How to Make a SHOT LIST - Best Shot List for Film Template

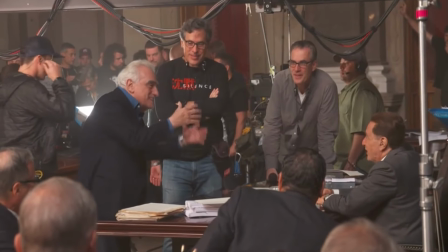[0:07]
When a director or cinematographer step on set, how do they know what shots and camera angles to film?
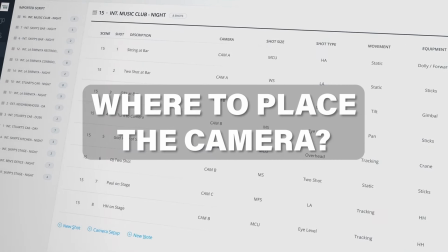[0:15]
How do they decide where to place the camera and how to use that camera to tell a story?
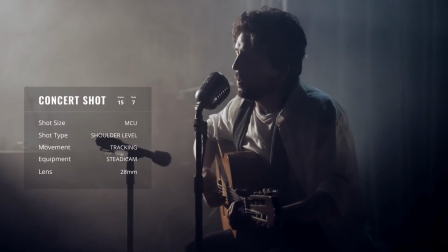[0:21]
The tool that directors and cinematographers use to answer all these questions is called a shot list,
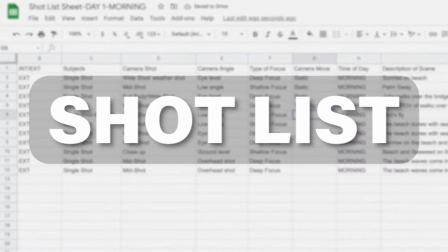[0:28]
and it's one of the most important tools used by filmmakers.
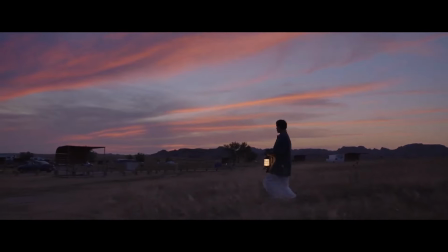[0:33]
A good shot list will ensure your filming runs smoothly and your film is cinematic and engaging.
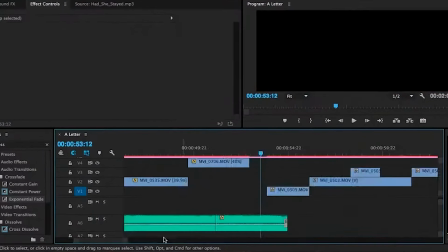[0:40]
A good shot list will also make sure that when you get into the editing room,
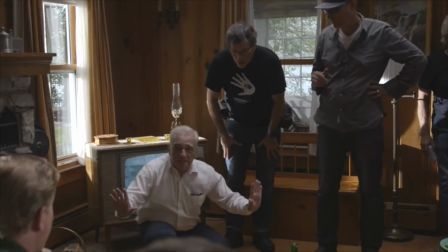[0:45]
you'll have the shots you need to create the cinematic masterpiece you envisioned.
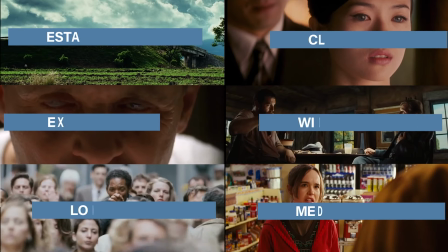[0:51]
In this video, I'm going to explain what each shot means within the language of cinema
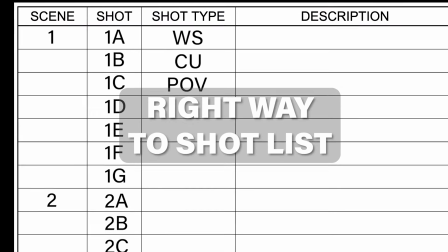[0:57]
and show you the right way to create a properly formatted shot list. Okay, let's get started.
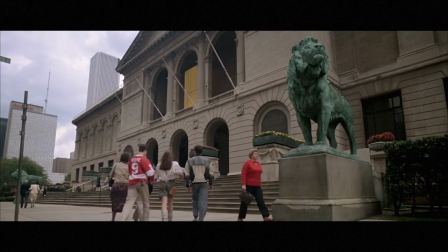[1:08]
The first shot to explore is the one that usually starts a scene, and that is the establishing shot.
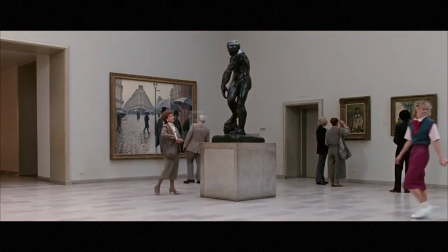[1:16]
This shot tells the audience where they are and where the rest of the scene will be taking place.
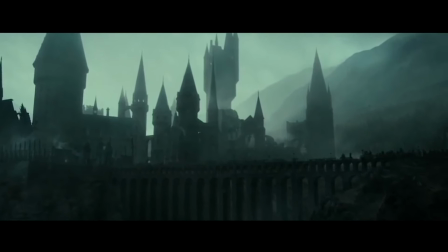[1:22]
It is usually an exterior shot, and the shot list abbreviation for it is EST.
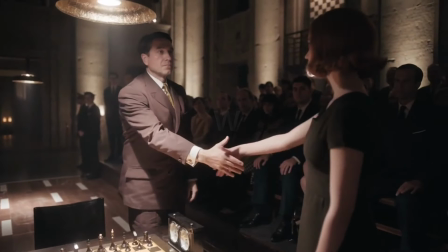[1:30]
Now let's go from wider shots to closer. The wide shot shows a character or characters in their environment.
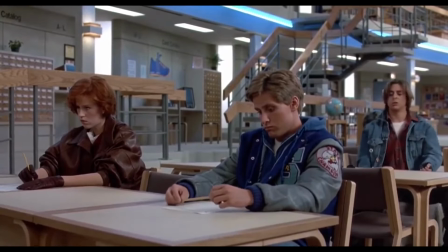[1:39]
The audience is able to orient themselves and see where the characters are in relation to their surroundings and each other.
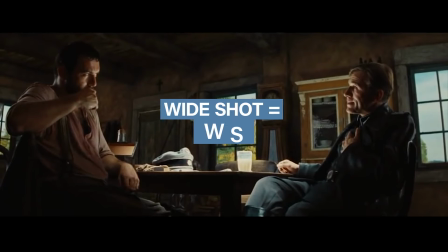[1:48]
The abbreviation for wide shot is WS.
May I smoke my pipe as well?
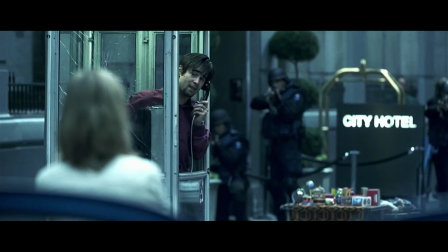[1:57] Please go and make yourself at home.
A close relative of the wide shot is the long shot.
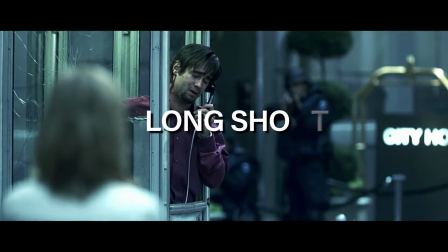[2:04]
The long shot also shows characters in relation to their environment and each other.
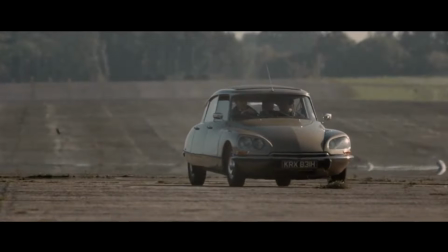[2:09]
But the main difference is the type of lens used in these shots.
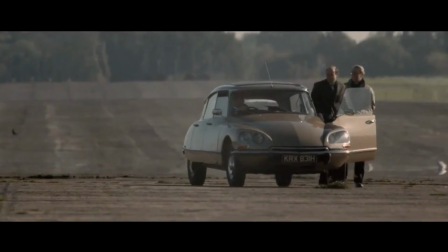[2:14]
The wide shot uses a wide-angle lens, and the long shot uses a telephoto or long lens.
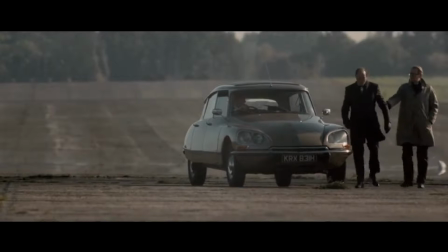[2:23]
The difference between these two is that with a telephoto lens, the background is compressed and often out of focus,
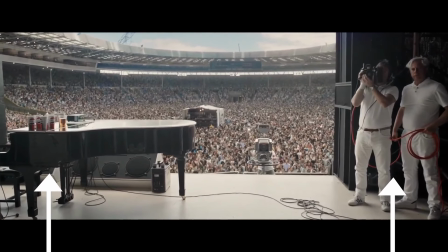[2:31]
where with a wide lens, the entire frame is in focus and there is more visual depth in the shot.
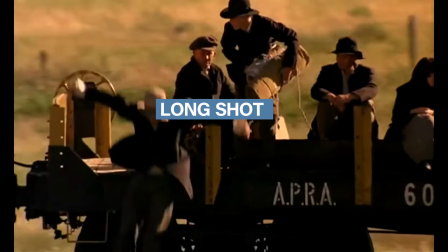[2:38]
The long shot is abbreviated as LS for your shot.
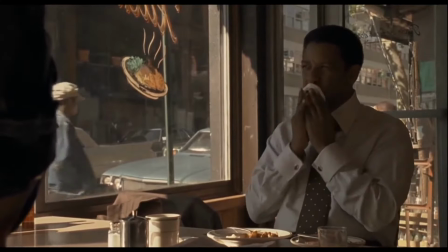[2:45]
The next shot is one of the most common used in cinema, and that is the medium shot.
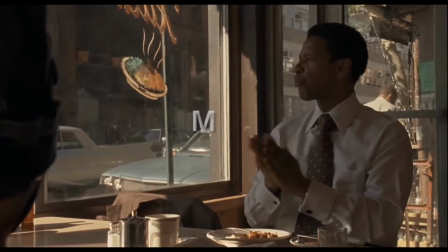[2:51]
The medium shot frames the actor from the waist up, and it's a neutral shot,
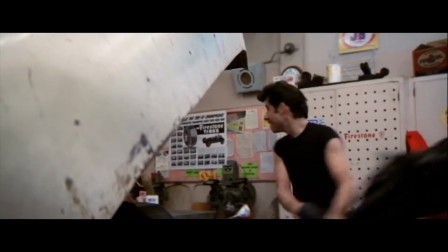[2:57]
meaning that it replicates how people see things with their naked eye.
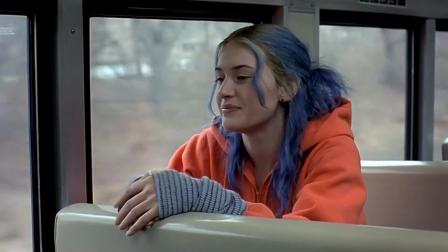[3:02]
A medium shot is used when you want to not influence the meaning of what is happening in the frame with your camera angle.
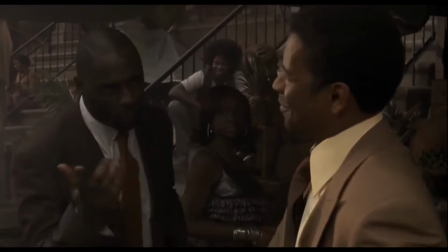[3:10]
The emphasis is on what the actor is doing, and it is often used in comedies where performance is the highlight.
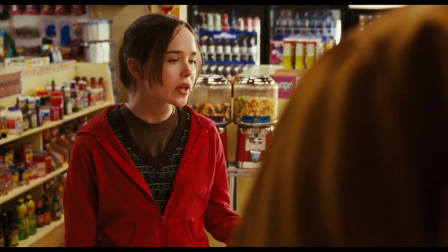[3:19] Silencio, old man! Look, I just drank my weight in Sunny D, and I gotta go pronto.
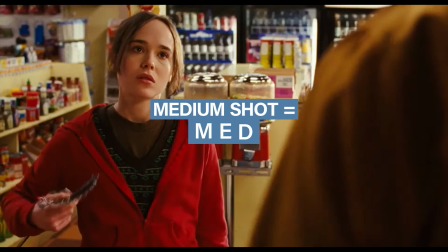[3:24]
Its shot list abbreviation is MED.
You pay for that pee stick when you're done.
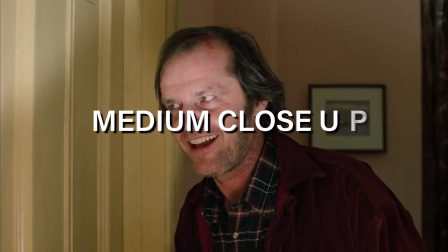[3:30]
A medium close-up frames the actor from the chest up.
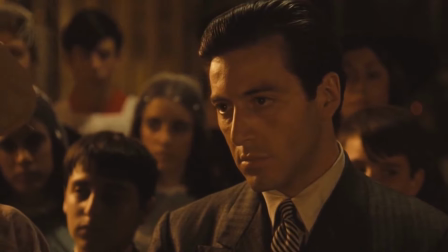[3:35]
It has many of the qualities of a standard medium shot, but because it is closer, it creates more intimacy with the audience.
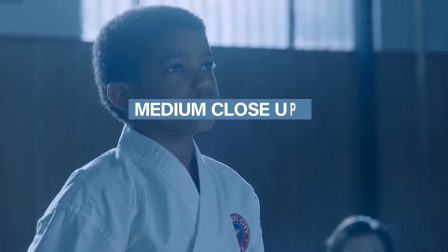[3:43]
It is abbreviated as MCU.
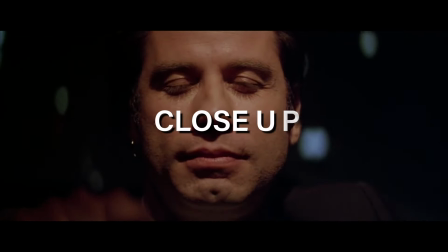[3:48]
Now, our next shot, the close-up, is in my opinion the most important shot in cinema.
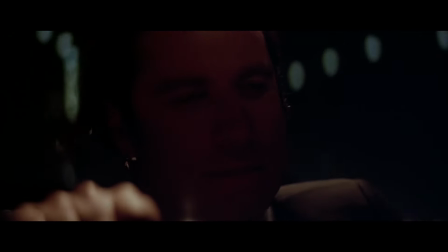[3:55]
The close-up frames the actor from the neck up
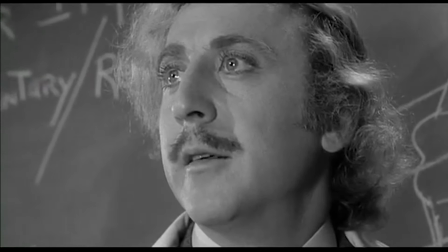[3:59]
and is where the actor is able to truly communicate their interior feelings and emotions.
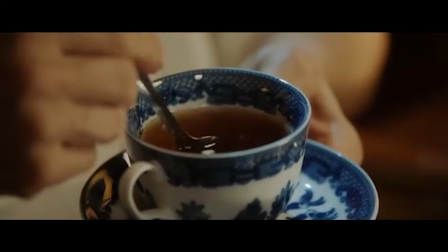[4:06]
The close-up can also highlight specific details that you want to communicate to the audience.
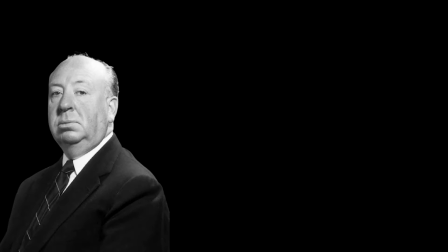[4:13]
The director Alfred Hitchcock had a simple formula for this.
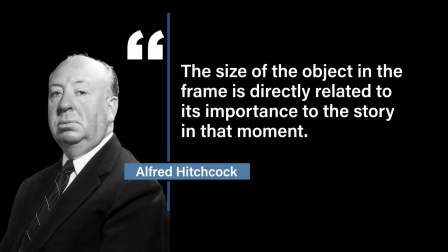[4:18]
He said that the size of the object in the frame is directly related to its importance to the story that is being told in that moment.
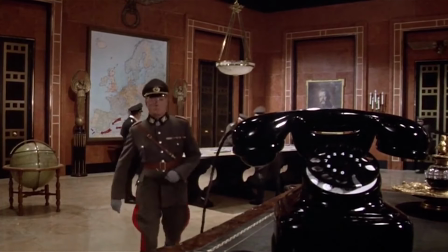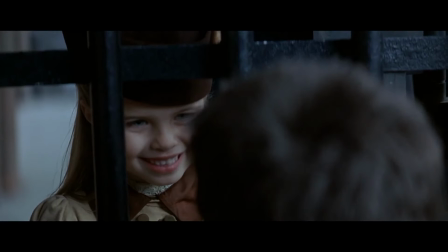[4:36]
My recommendation to you is that you shoot as many close-ups in your movie as possible.
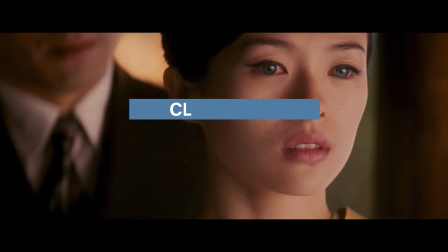[4:42]
The abbreviation you use for close-up is CU.
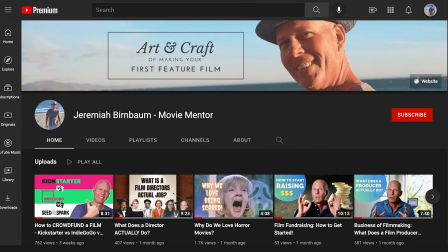[4:50]
Now, if you like this video so far and want to support my channel, please take a moment and hit the subscribe button. This is a new channel and subscribing really helps. And when you do subscribe, please write in the comments, "I subscribed."
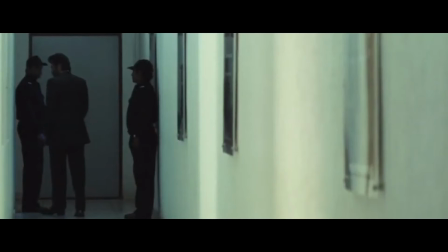[5:05]
We've covered the most common shots used in the language of cinema.
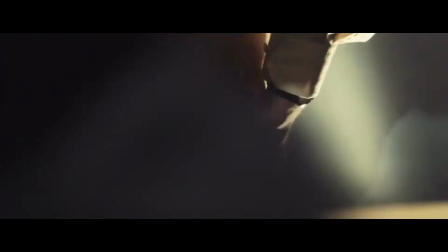[5:09]
Now let's explore some ones less frequently used, but just as important.
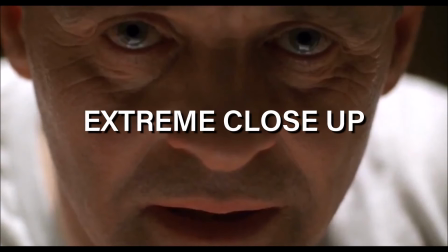[5:17]
The extreme close-up takes your camera even closer to your subject.
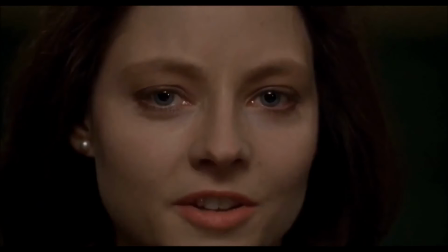[5:22]
With an extreme close-up, which is often called a choker,
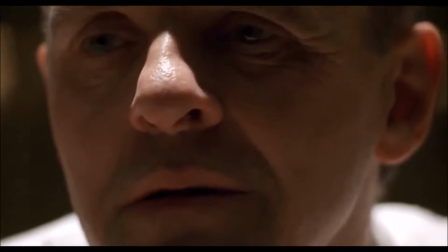[5:26]
you are exaggerating a particular frame of someone or an object in order to heighten its performance.
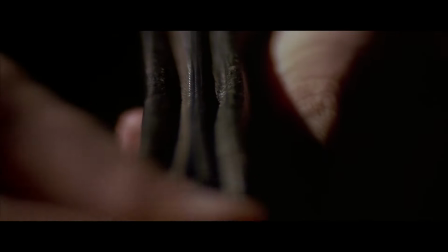[5:33]
The extreme close-up creates a sense of hyper-reality,
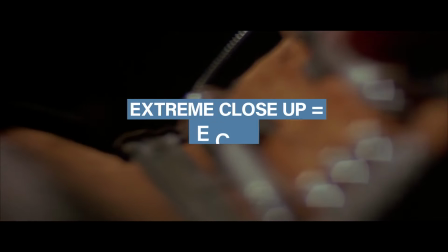[5:37]
and it is abbreviated in your shot list as either ECU or XCU.
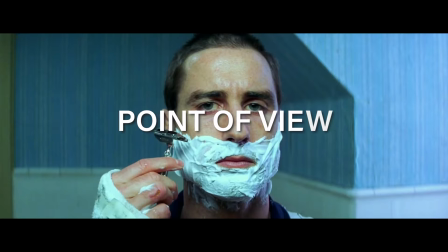[5:47]
The point of view shot shows the audience what the character is seeing in that moment.
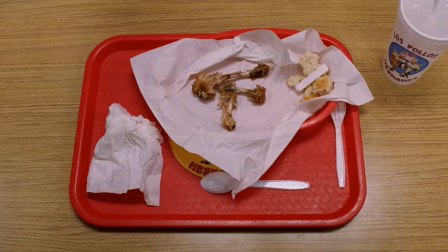[5:53]
It allows the audience into the character's mind and is often
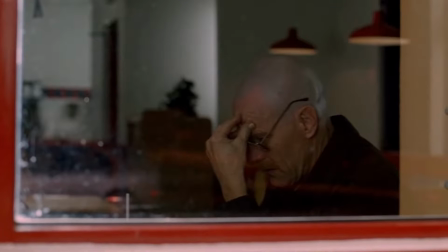[5:58]
followed by a reaction shot of the character reacting to what they've just seen.
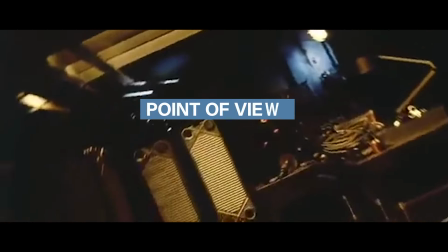[6:03]
The abbreviation for the point of view shot is POV.
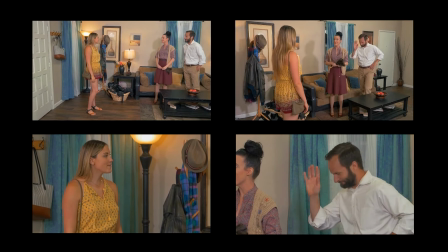[6:09]
Once you've decided on the shots you want to use for each scene, then begin creating your shot list.
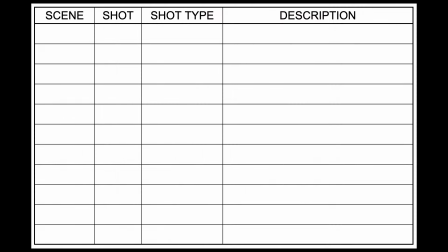[6:15]
Your shot list is broken down into scenes,
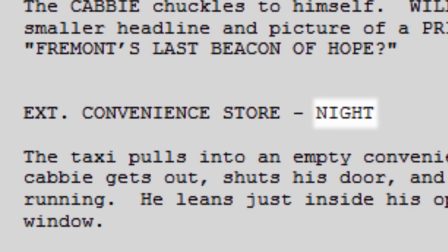[6:19]
and a new scene occurs when there is a change in either time or location.
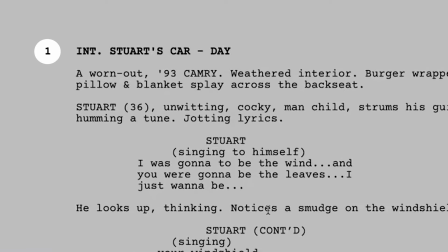[6:25]
Your scenes will be numbered starting with 1, and then going up a number for each scene.
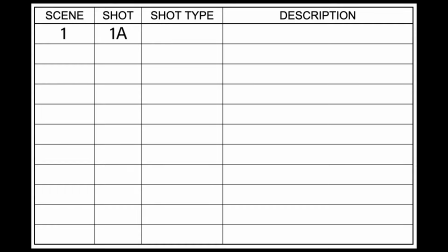[6:32]
Then for each shot, add a letter after the scene number, starting with the letter A and going through the alphabet. After the shot letter, add in the shot type, wide shot, close-up,
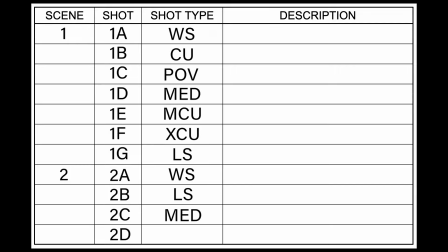[6:46]
POV, etc., and then finish with a short description of the scene.
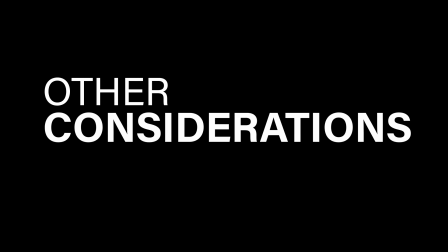[6:52]
Now, a few other things to consider when creating your shot list.
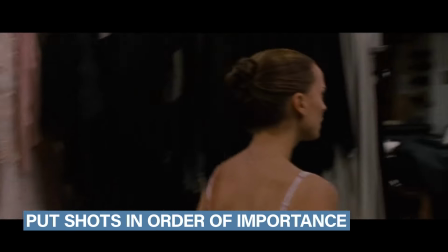[6:57]
Put your shots in order of importance, usually shooting from wider to closer.
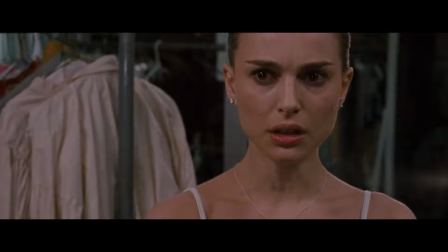[7:03]
But if you know there is a shot that you must have in order to tell your story,
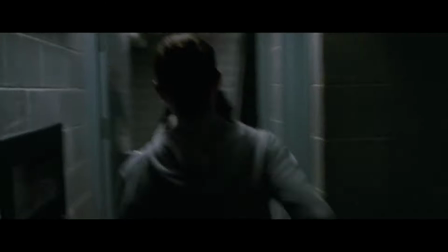[7:08]
then be sure to put it at the top of your list, no matter what type of shot it is.
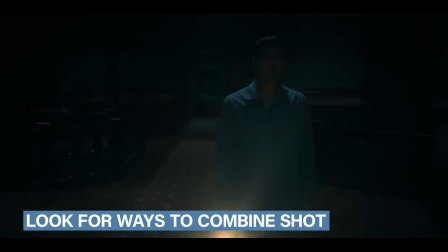[7:16]
Look for ways to combine shots by either moving the camera or moving the actors.
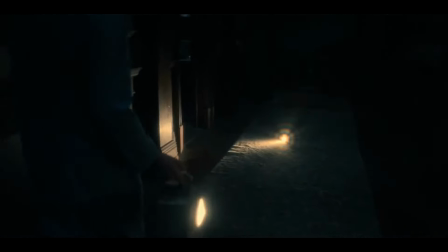[7:22]
Having fewer shots while still telling your story cinematically will make your film better and your shoot smoother.
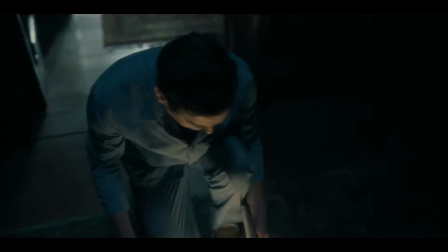[7:29]
And remember, of all the shots, the one that filmmakers often forget is the close-up.
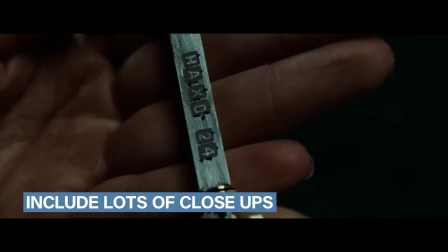[7:35]
So be sure to include lots of close-ups in your shot list and make time for shooting them.
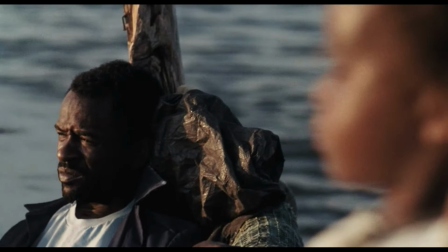[7:43]
I hope you enjoyed this video. Thanks for watching it through to the end.
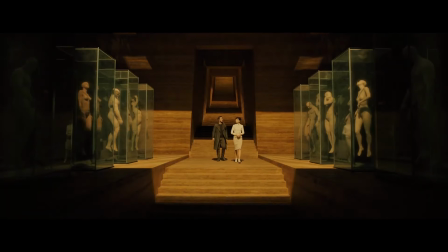[7:47]
You should now be able to create a shot list that will utilize the language of cinema and tell your story with compelling and clear images.
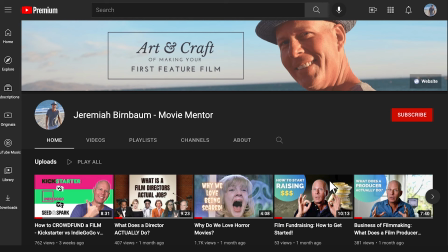[7:54]
If you haven't already, please take a moment and subscribe to my channel and hit the like button. It really helps this channel grow. And if you're interested in feature filmmaking, then be sure to download my free ebook, The Feature Film Fundraising Starter Kit.
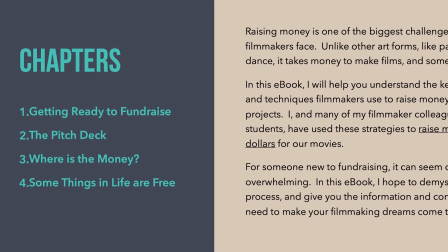[8:11]
It's designed for filmmakers wanting to know step-by-step how to raise money for their first feature film.
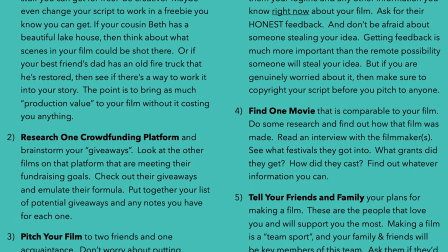[8:17]
There's a link to it down below. Cheers, and I'll see you next week.